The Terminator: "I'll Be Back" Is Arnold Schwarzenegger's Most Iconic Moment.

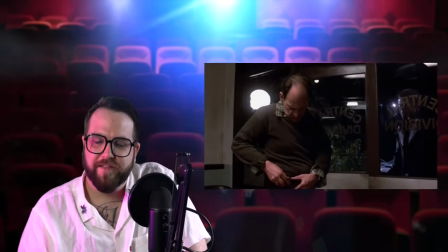4:14 Everybody's sweating. They're probably tired. I heard that the crew... I gotta pause it already.
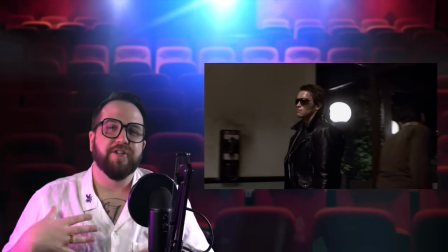4:18 I heard that the crew on this movie had t-shirts made up that said things like, "You can't scare me.
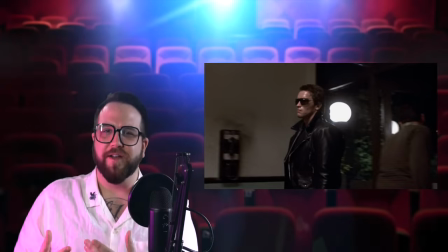4:25 I work for James Cameron." And if you guys know, James Cameron does have a reputation of being a pretty hard-ass director.
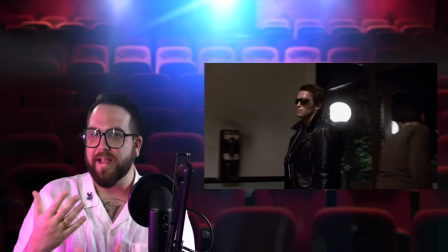4:31 I mean, you kind of, I guess, have to be to get that kind of result from your movies.
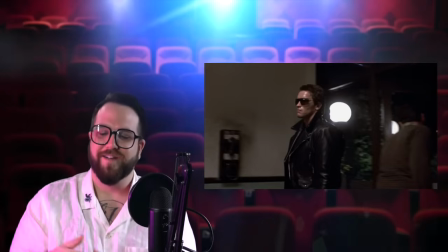4:35 People even on this set, when he was an unproven director, were already, you know, they were being pushed to their limits to create this stuff, so...
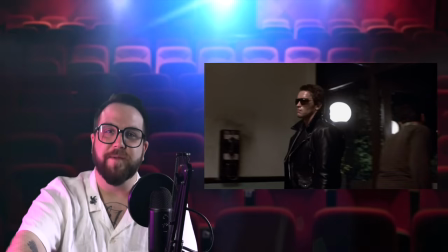4:43 Look at everybody sweating, probably because they're running around LA trying to film this at night.
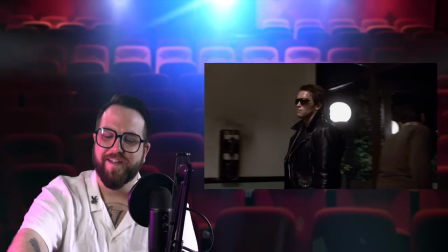4:47 Arnold. You know, that was almost Mel Gibson. Sarah Connor.
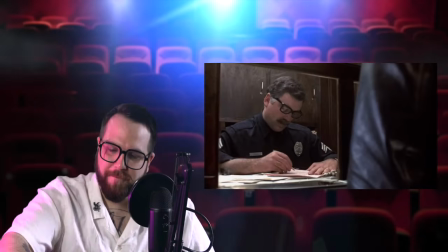4:54 I was told that she's...
I gotta pause it again.
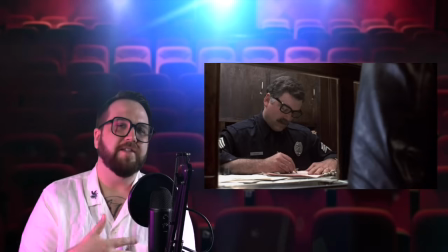4:57 That was almost Mel Gibson who turned it down, and I think he said after he saw the movie, even though he was a big fan, he's happy that he turned it down, because Arnold,
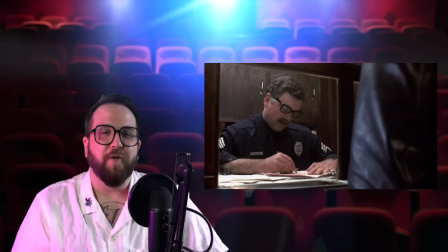5:05 I mean, just did such a good job. But it was also almost O.J.
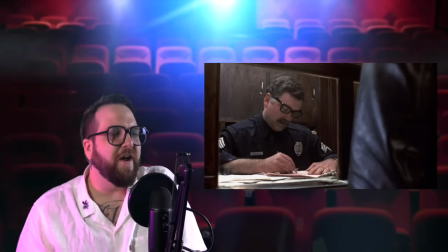5:11 Simpson. I don't even know. Am I even allowed to say that name? Nope.
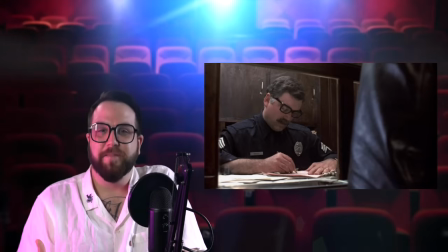5:15 On this show? They almost cast O.J. Simpson as the Terminator, which would have been okay.
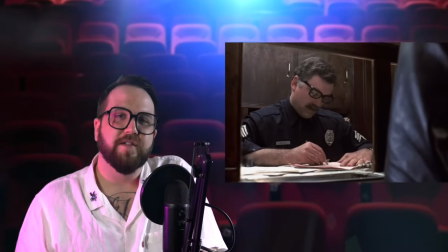5:22 But get this. They didn't cast him because they felt that he was too nice to be taken seriously as a threatening murderer.
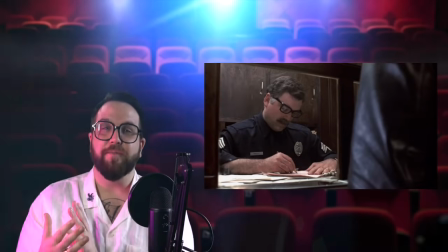5:34 Now, before it was confirmed that O.J. Simpson is an actual monster, they did end up using his likeness in a Terminator comic book in, like, the late 80s.
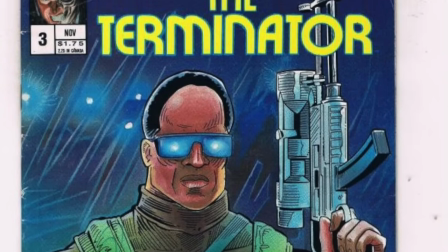5:43 I think actually maybe 1990. So we almost got Mel Gibson. Then we almost got O.J.
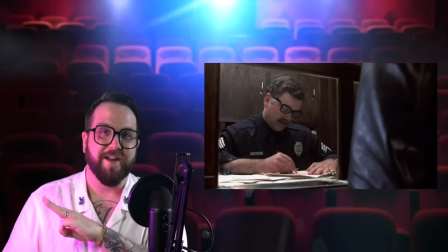5:48 Simpson. And instead we got Arnold Schwarzenegger. And I think that's a good thing.
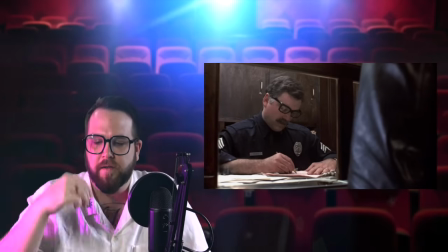5:53 Let me know if you agree.
I was told that she's here. Could I see her, please? No, can't see her. She's making a statement.
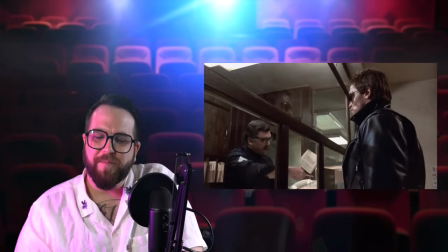5:58 Where is she? Where is she? Look, it may take a while.
Keep in mind, he's supposed to be appearing human to everybody else.
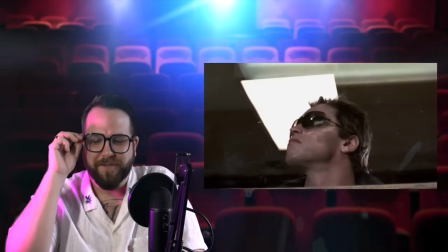6:06 Like, they don't know that he's a cyborg, so his behavior is really weird.
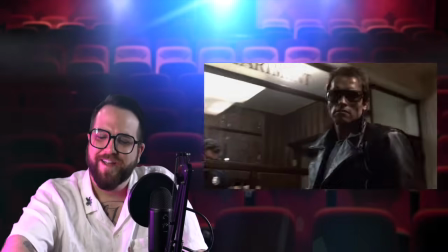6:14 I'll be back.
There it is. Obviously, I'm gonna have to pause it and talk about this line.
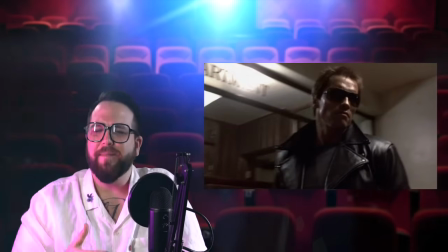6:19 You guys, you have heard, I'll be back. I mean, even if it wasn't a famous movie quote, it's a pretty common saying.
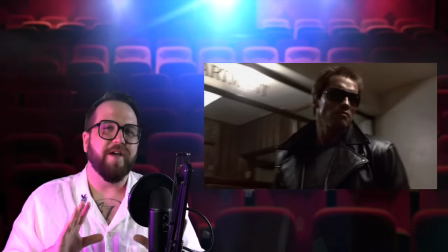6:26 But tell me that you have not personally said, I'll be back.
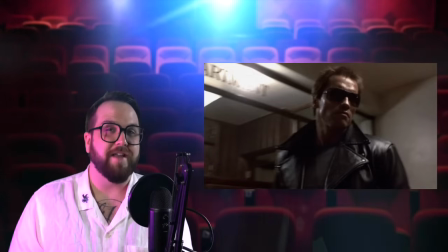6:31 And in one way, whether you thought it or said it out loud, you said it as Arnold.
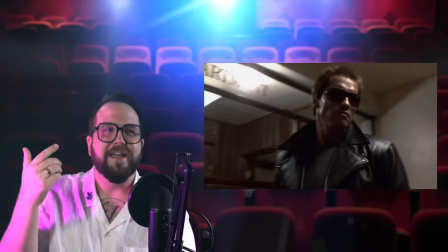6:36 Everybody's done it. I do it all the time. Even if it's just in my head, I'll hear somebody say, I'll be back.
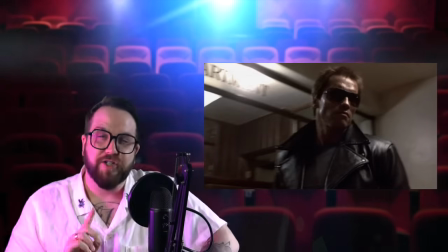6:41 And my first thought is, I'll be back. I do not think I'm crazy. I think that's most of us.
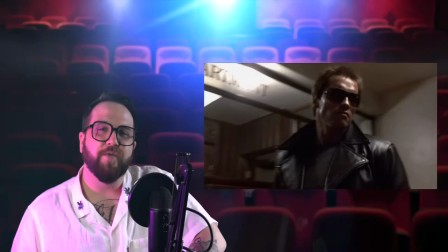6:45 But the line was actually written differently when Cameron wrote this. And this is kind of a trend with iconic lines in movies.
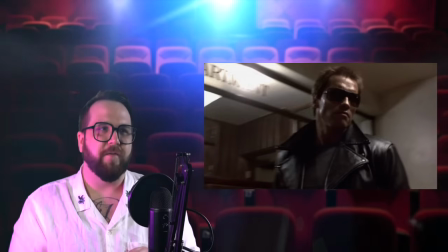6:53 They're almost always something that was changed in the smallest way that took it from being a regular line to being something that's referenced 10,
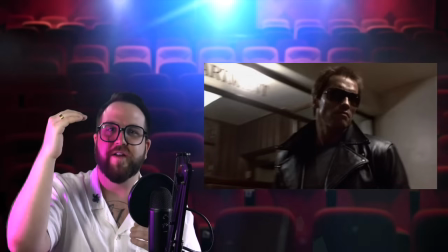7:01 15, 20, 30, 50 years later.
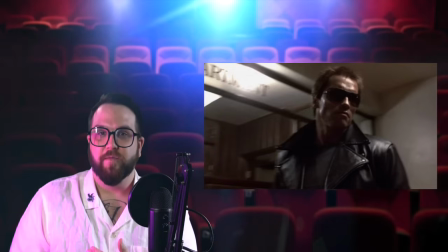7:03 The line was originally written as, I'll come back, which just doesn't have that same snappiness to it. You know, when you hear, I'll be back, there's like a quick snappiness. I'll come back, same amount of syllables, does not sound as good.
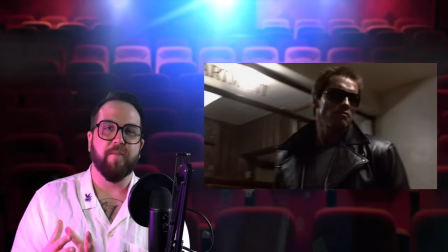7:18 Also, there's this kind of like legend on the set that James Cameron and Arnold butted heads a couple of times over dialogue.
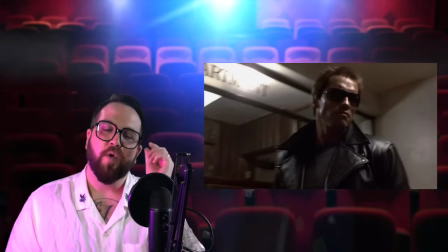7:25 And one of the things that they butted heads the most over was that Arnold Schwarzenegger thought that saying I'll,
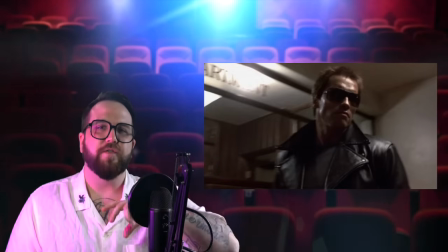7:31 like I apostrophe LL, was too, it sounded too feminine for the character.
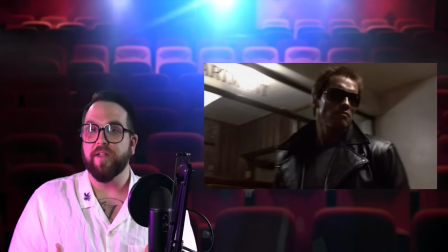7:37 And James Cameron thought it sounded perfect.
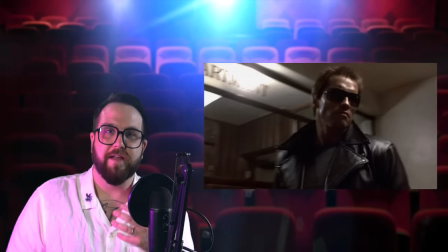7:40 So Arnold wanted it to be I will be back or I will come back, which it does sound more robotic,
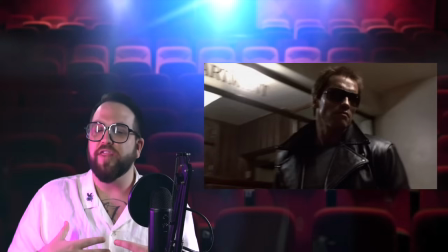7:47 but it's supposed to sound like a cyborg inhuman thing impersonating what they think a human would say.
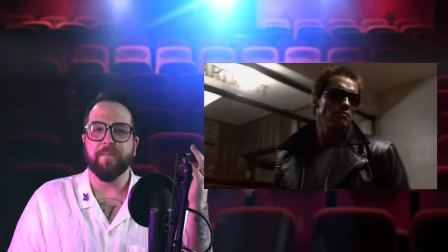7:55 So I think the I'll actually sounds better. But Cameron famously told Arnold, I don't tell you how to act, so don't tell me how to write.
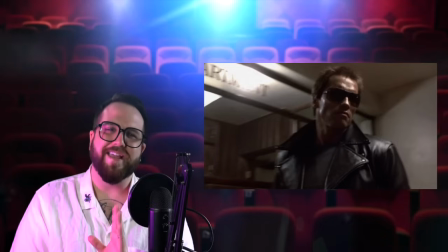8:03 And they kept the line the way it was, which, again, I think it sounds better just the way it is.
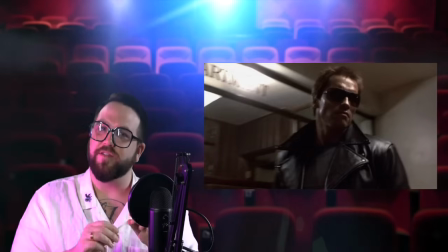8:08 That's why it's so iconic. And maybe Cameron knew that. Maybe he knew that those small little changes were going to make this something really memorable to the movie.
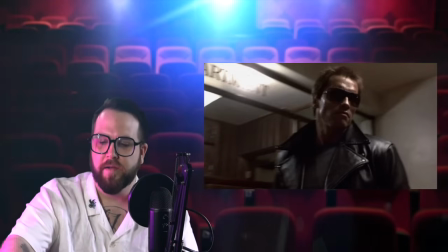8:15 I don't know. Let's get into the good stuff, though.